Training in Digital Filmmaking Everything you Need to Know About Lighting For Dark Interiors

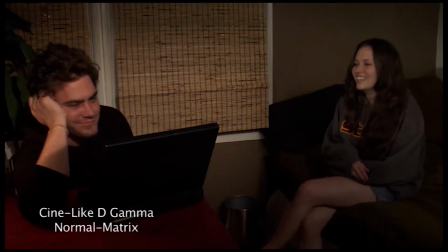497s
Cinelike V Gamma Cinematrix, Cinelike D Gamma Normal Matrix, Cinelike V Gamma Normal Matrix, and also Cinelike D Gamma Fluoromatrix, and Cinelike V Gamma Fluoromatrix.
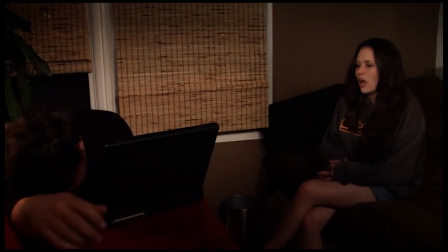512s
And never mind Jake there because he's totally in character and he's had a very long day.
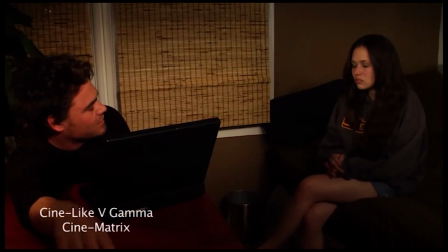518s
So we settled on Cinelike V Gamma Cinematrix, which is of course one of our favorite settings that we really like for all of our interiors when we're trying to create more of a mood and we're trying to establish,
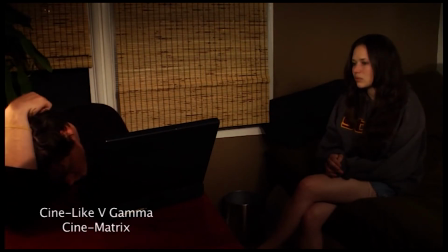529s
you know, the wood grain that's in that desk and the depth of the color in the bed and in the walls.
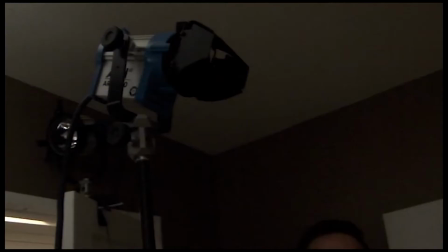536s
Cinelike V Gamma really works for us. So here's our first key light right there. The HMI back there, I just want to keep showing it to you because I want to let you know that it's not being used. Even though it's back there, it's just ready for tomorrow's scenes.
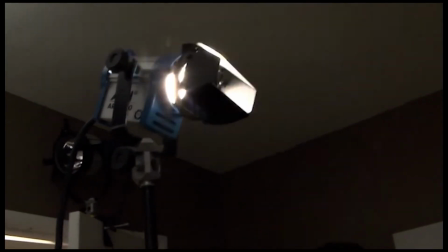547s
We're not actually using it in the shot, in this particular shot. We're using this one right here, this RE150, which is Jake's key light.
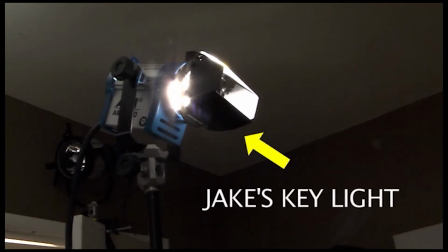555s
He has his own key light for this shot because he's in a whole different position as she is, as Rachel, and therefore because of their separation in space, they require different key lights.
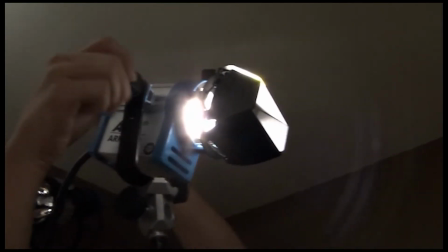566s
Otherwise, we just wouldn't have one light that'd be able to hit both of them in just that right angle.
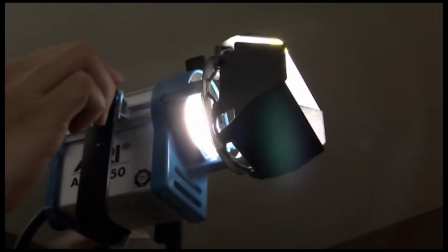571s
So we're adjusting the 150 right now, and I want to show you what it's doing to Jake when we adjust the 150 up and down like that.
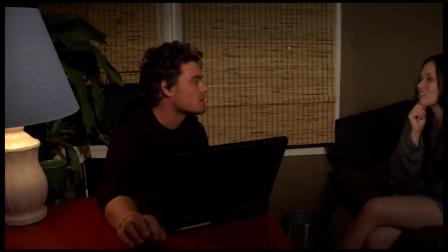578s
Watch that slash that it's making. It's kind of like a slash across, like a horizontal slash across him.
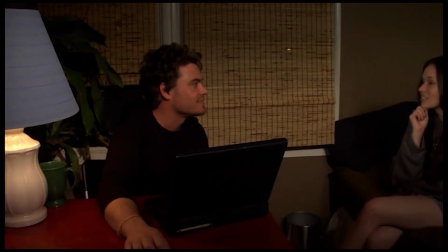584s
And what it's doing is it's actually mimicking the light that the practical would normally be generating.
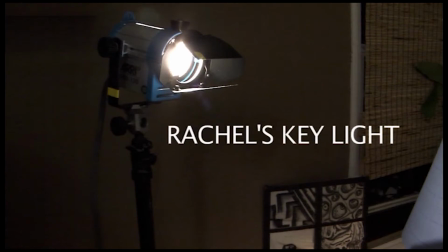589s
So now, this is Rachel's key light, and notice that it's pretty much in the same sort of corner of the room. It's towards the left side of the room, but further to the left, and this is what's hitting her from the left side of the room.
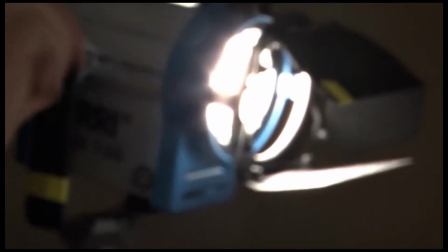603s
And it's also doing the same kind of thing on her, where when we go ahead and tilt it up and down, watch what happens to her.
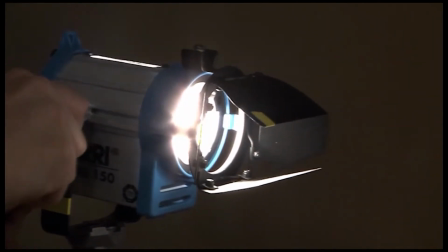609s
Watch the shadows on the back wall, and watch the slash, like that horizontal slash across.
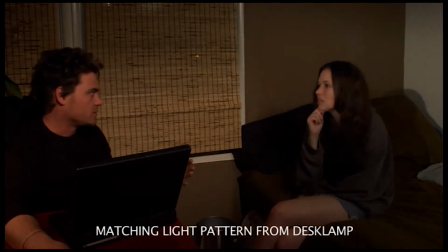618s
There it is right there. And like I said, both these lights are matching the light pattern from the desk lamp,
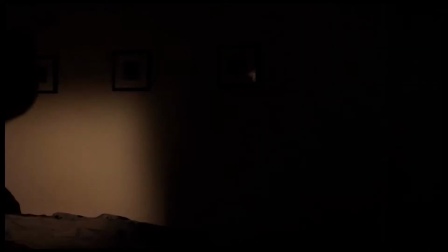624s
because it would normally be a thin slit of light coming in from underneath the lamp and going across in a vertical manner.
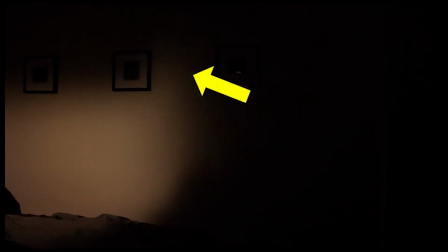630s
Now we also noticed that we had a little bit of a corner right there in the top right hand corner of the barn door, and we straightened it out because it didn't feel right. We wanted to make sure that it was a straight corner. And also it was balanced off to the left hand side, and we rotate it to the right to make sure that it's straight, up and down like that.
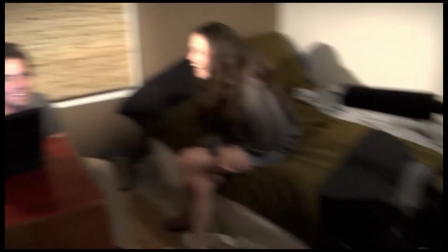647s
So here we are behind the scenes. We're going to show you the positions of the lights. This is the camera right there with the boom mic.
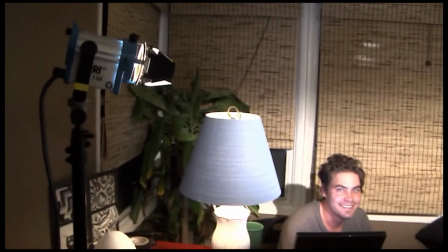654s
And here's our key for Rachel. This is Rachel's key light right there.
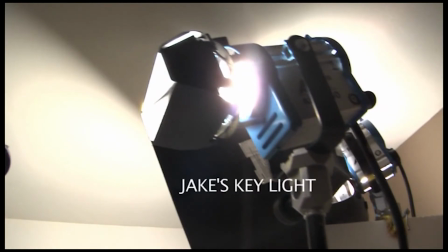660s
And there's Jake's key light right there, right in front of us. And it's pointing directly pretty much over the camera almost at him.
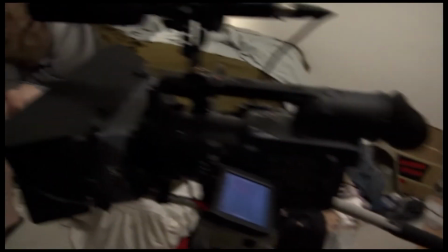669s
And now the last light that we're going to look at in this particular intermission right now is we're going to look at the fill light. And that's the fill light again.
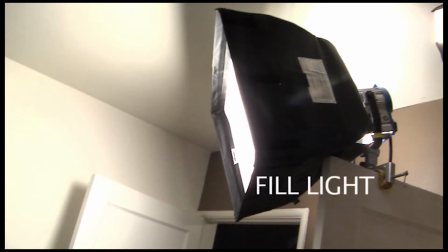677s
That's a 300 watt light, and it has a triple scrim inside it, knocking it down a stop and a half in intensity, allowing the 150 watt lights, those two key lights, to become even more prominent.
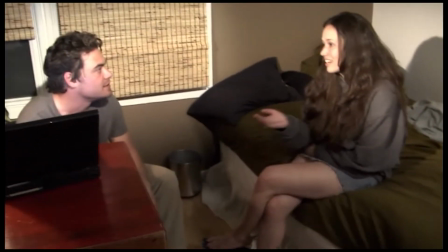690s
And that's what it's hitting. It's creating really no major shadows. It's creating a little bit of a shadow, but not so much of a shadow, because it's an acceptable shadow because it's supposed to be coming from that ceiling fan.
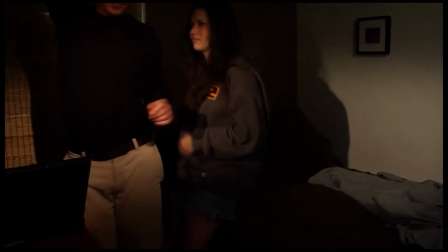700s
We already established the ceiling fan as being a light source, so it's okay for us to have a light source up in the top right hand corner of the room acting as that ceiling fan.
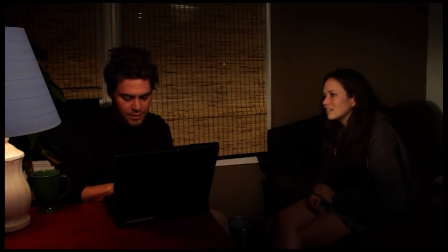709s
So there's our frame right there, and it looks really nice and moody. It has a lot of depth to it. It has a lot of contrast to it, and it feels right.
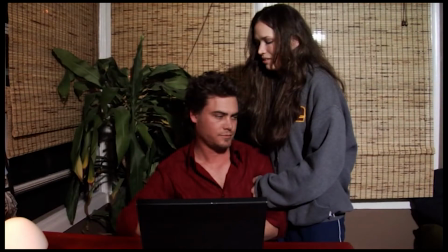719s
Everything feels right. You can see her face and his face in comparison to where we started, which was this is the bad frame that we shot for you guys, that bad scene. And when you look at it, at that scene, and kind of concentrate on it a little bit, and then look back at this scene, it's a major difference.
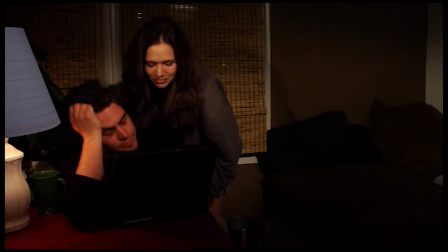734s
I mean, that's what sculpting your lighting would feel. Notice that she has a double shadow behind her.
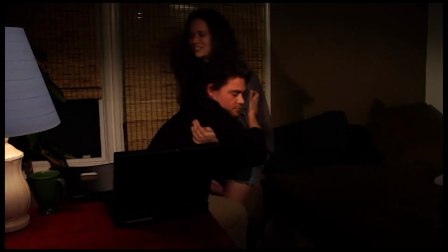739s
That's an acceptable double shadow. The reason being is that you've got one light coming from the ceiling fan, you've got another light right there at the desk lamp.
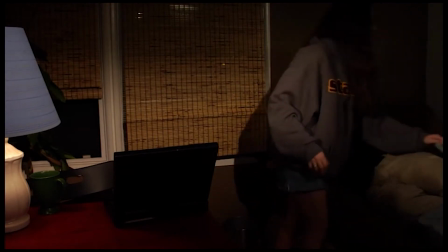746s
They're going to both cross, and they're going to create a double shadow in a tiny room like that. So that is an acceptable double shadow to have in this particular circumstance.
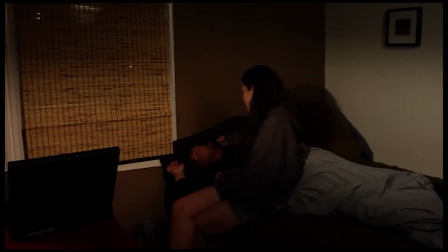755s
As long as you establish that there are two light sources in the room creating those shadows, the audience will accept it.
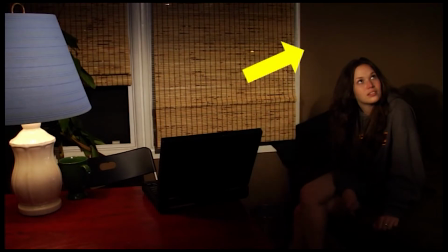760s
They will not, think that that's bad. You see that shadow right there from the pull cord for the actual ceiling fan? We keep fidgeting with it, trying to throw it up there, because that's a dead giveaway that we're actually lighting the set, but not the light itself in the ceiling fan.
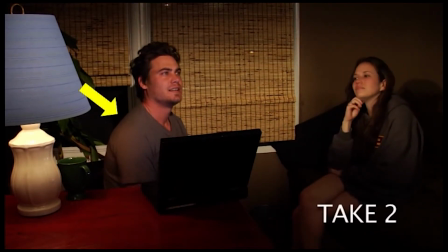775s
So remember on take 2, he was wearing a little bit more of a lighter colored t-shirt, and in take 1,
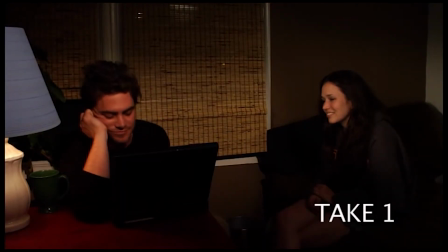780s
he was wearing that black shirt, that black sweater, and which kind of blended too much with the background. We had him change it.
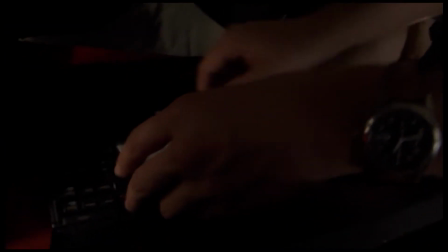786s
So here we are adding a light panel as a light gag for the actual laptop, so that when he turns on the laptop,
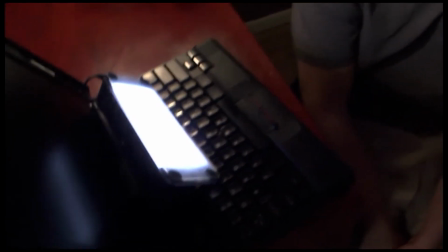793s
the DP actually had a little switch next to him, and he would actually make like that's a laptop coming on.
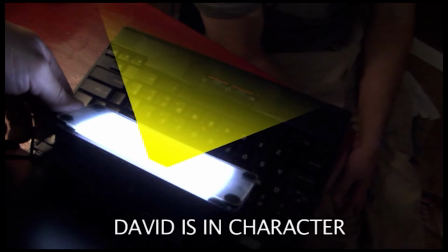798s
Yeah, I'm just reminding you that David is in character right there, so please forgive him. He's in character, and I'm not going to knock him out of it just to do some lighting.
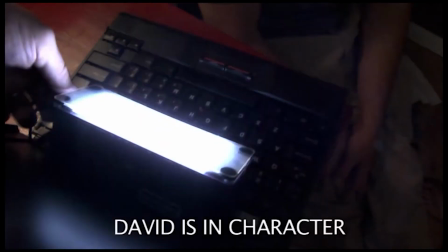807s
He needs to be in character for a scene. So this is what the light panel is doing right there. We're going to dim it up and down to show you exactly what he's doing.
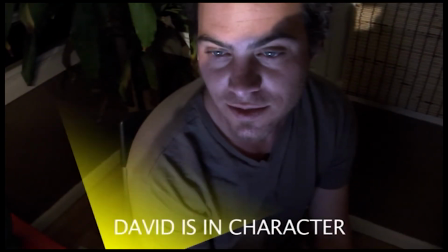813s
He's not actually drunk, he's just in character. And there's where the light is coming from, and it's kind of hitting him. And we left the light blue. Now, don't forget, the light panels are actually bluish in tone because they're daylight balanced.
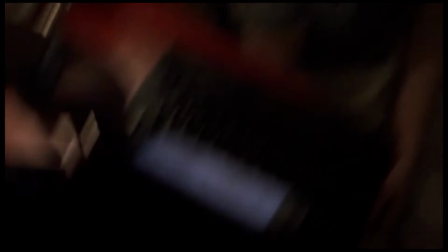825s
So we allowed them to be blue. We did not balance it with the rest of the lights inside the room. We didn't put any orange gel in it to balance it. So it feels like it's blue light coming from the laptop monitor. Because normally if you had the laptop monitor on there, that LCD, it would have absolutely no effect in the scene.
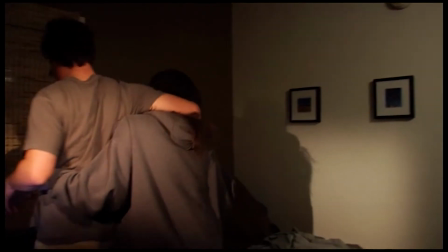840s
It is so dim that it would not affect the scene any one bit at all when he would turn on the laptop.
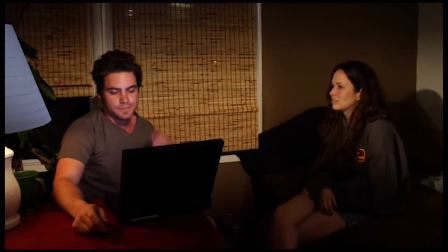846s
So you have to augment it or enhance that lighting somehow so that it actually is visible.
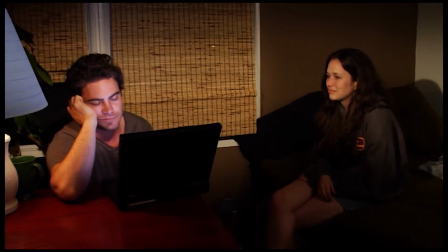852s
So there's that lighting right there. This is before we started actually doing the light gag. He would actually sit down and the light would already be on at the laptop.
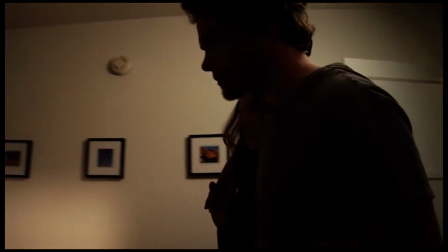859s
Okay, now let's talk about some composition. So let's look at the shot when they come in. She's going to walk him in, and they're going to sit down.
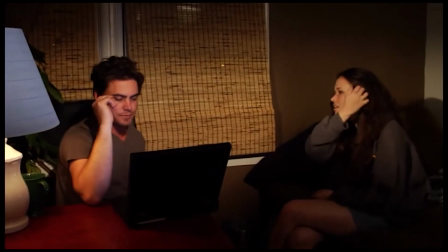868s
We're going to talk about the triangles here in just a second, because I know that's a little bit of a confusing subject for some people.
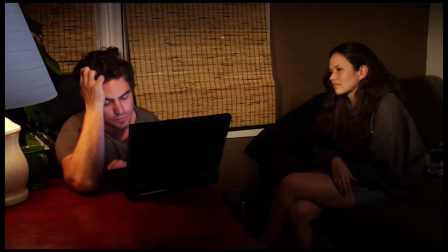874s
So when he sits down at this very position right there,
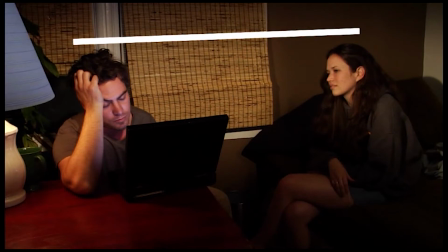879s
he's going to have a line that goes from his head over to her head. They're pretty much about at the same level when you look at it as being traveling in depth just a little bit. She's slightly higher. And this is going to change dramatically here in just a second.
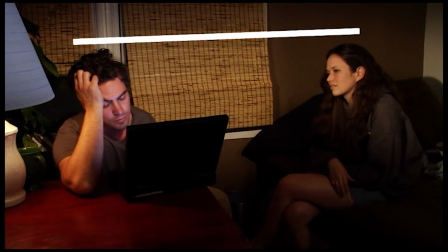894s
And you got to always remember the reason we're demonstrating this is that some character, if you want him to as part of the story, can dominate the frame.
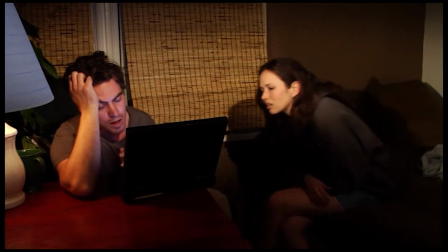903s
And that can add drama to the moment. Now watch her get up right there.
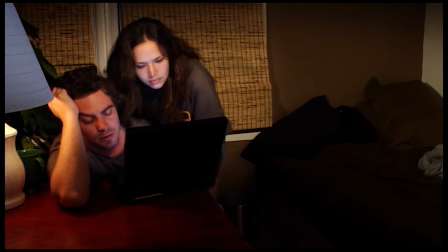907s
Now when she gets up and she leans up over him like that, that creates a whole different dynamic.
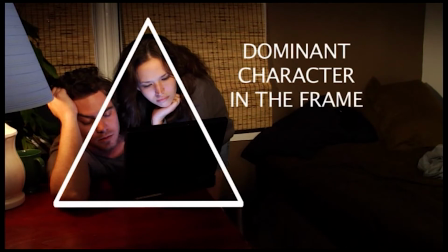912s
She becomes the dominant character in the frame. And the reason we wanted her to be the dominant character in the frame is because she's helping him make a positive change in his life. By being part of his life, she's allowing him to kind of move forward in his life and become a better person.
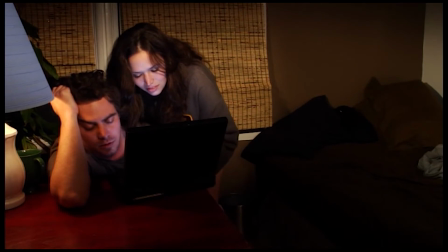926s
So it's alright for her to dominate this particular scene because he's drunk, he feels like he's failing, he's not going anywhere, she's here, she's helping him out.
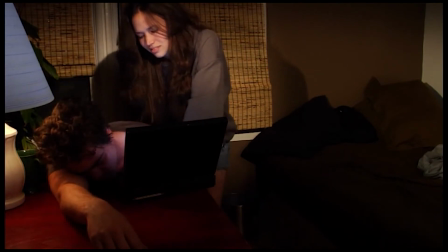934s
We wanted all that to be visually obvious as well too, not just in the action or in their dialogue, but also in the way that we handled the camera.
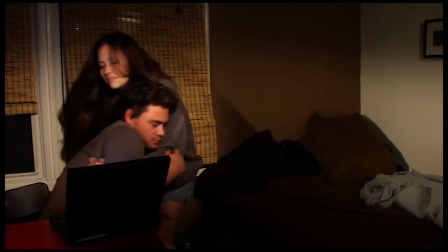942s
We could have had her we could have had her kind of sit next to him. We could have had her, we could have had him a little bit higher.
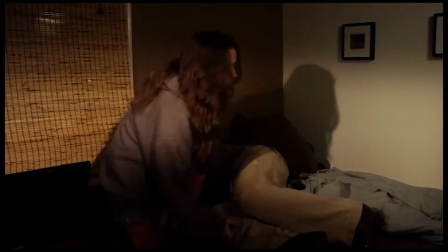948s
There's a lot of things we could have done, but we chose to do it that way. It's a choice.
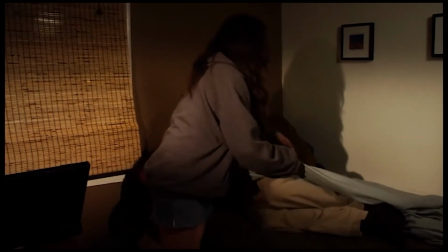953s
You do it every single time.
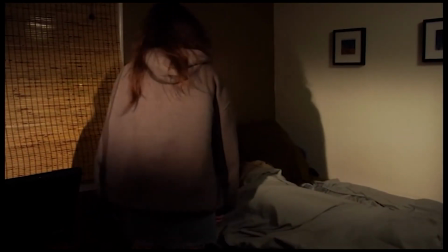954s
You exercise a creative choice, and when you exercise a creative choice in that manner, in a way that helps the story, you're going to end up with a better story altogether.
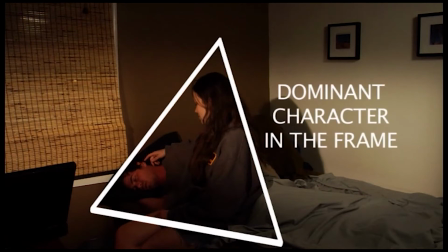964s
In this particular situation, again, she is definitely the dominant character in the frame. Look at that triangle and the way it's kind of leaning in and back with her at the same time. She is dominated, but at the same time, he's still the main character because he's still the focus. We can't really see her face. It's his face that we're concentrating on. So as soon as we wrapped that particular scene, we went ahead and switched gears to a whole nother scene in the exact same situation.
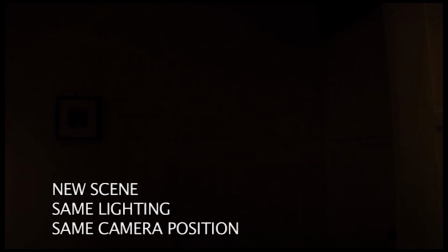986s
This is a new scene, same lighting, same camera position.